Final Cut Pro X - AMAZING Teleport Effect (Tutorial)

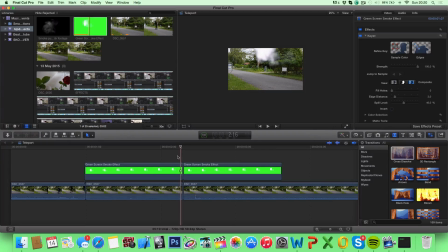As you can see right here, it doesn't fade away like smoke is supposed to do, it just stops. So to fix that, we can drag in across dissolve and drop in on our first clip,
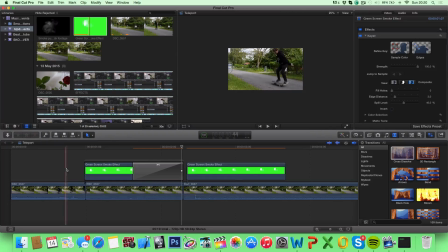delete the first transition right here, and now we have a faded smoke. So that looks a lot better. As you can see right here, it fades out like smoke is supposed to do. Go ahead and do the same on the other clip as well,
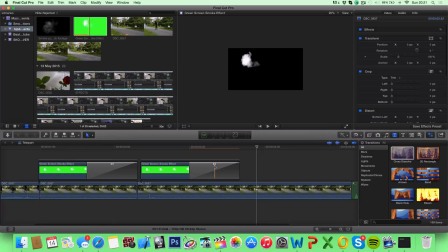and you can just stretch this to the end if you want.
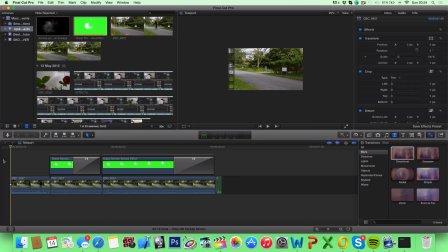So one thing we can do to make it a little better is we can add a transition. One I like to use is the directional blur from the blur tab right here. So you can go ahead and drag this right here and just make it as short as possible.
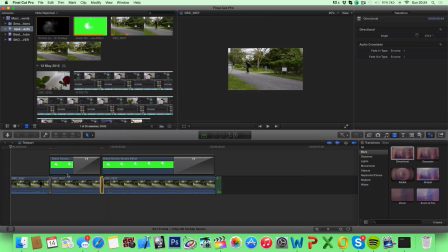Do that to both of your transitions. And now we have a little quick shake to make the effect a little better. So take a look at this.
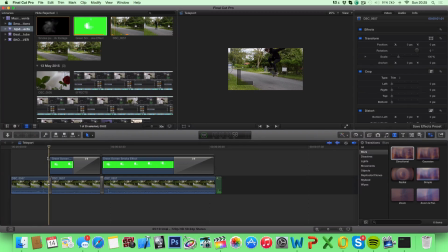So it's not very noticeable, but it gives the effect a little dynamics to it, so it looks good. So next up, we're gonna add the sound. So you can go ahead and drag the sound right here
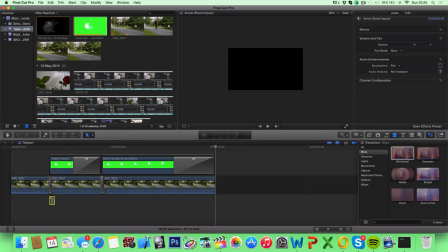and duplicate it by hitting Alt or Option and just dragging it again. So now let's take a look.
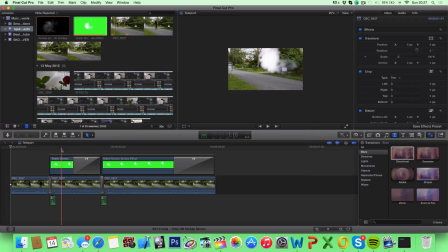So now it actually looks good, and we can go ahead and tweak a little bit with the smoke to make it look a little better. So one thing you can do is you can hit Command 6, and now you get the color board right here.
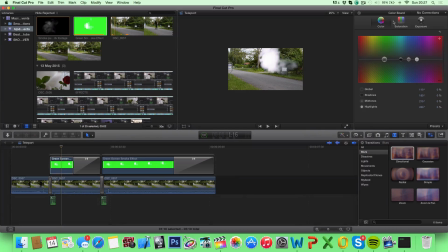And you can tweak a little bit with the color, saturation, and exposure. So let's say if you want a black smoke, you can create a black smoke, or you can make whatever, like, whatever color you want exactly. So I like kind of a grayish color.
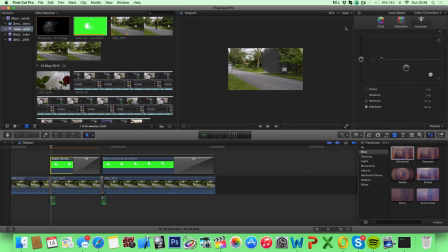And one thing I also like to do is I like to make it a little transparent. So go ahead and decrease the transparency or opacity to,
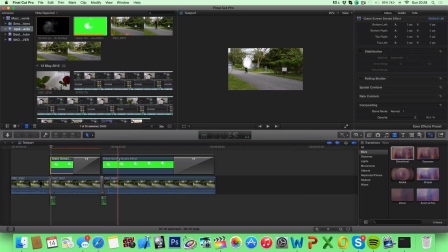I like, let's say 90. And remember to do that on both of your smokes. 90. And Command 6.
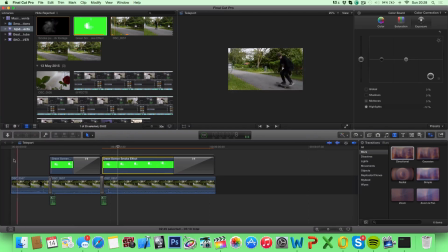So now they basically look identical. Let's go ahead and take a look once it has rendered. Now, so I really liked what we've done so far, but one thing I would like to change is the smoke, the first smoke.
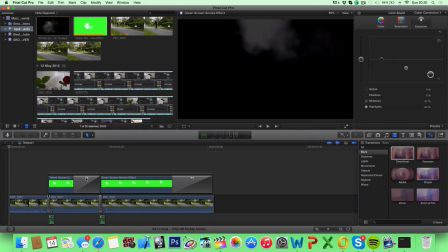I like to change the duration, and I would extend this a little further
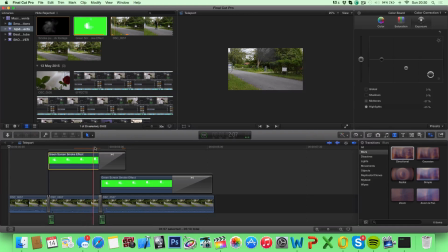since it's visible for a very short period of time, and I just think this is a little more realistic. So a little more actually. And now let it render and we can take a look.
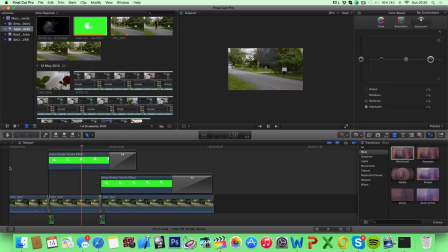So yeah, I think that looks a lot better. So that's it guys, thanks for watching. I really hope you liked this video, and to the guy that recommended this tutorial, thanks a lot to you too, and I really hope you found this useful.
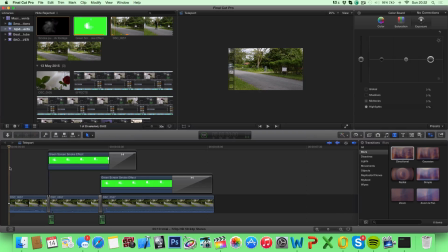So that's it. Remember to like, subscribe, and leave any video requests down below in the comments. So that's it. Bye.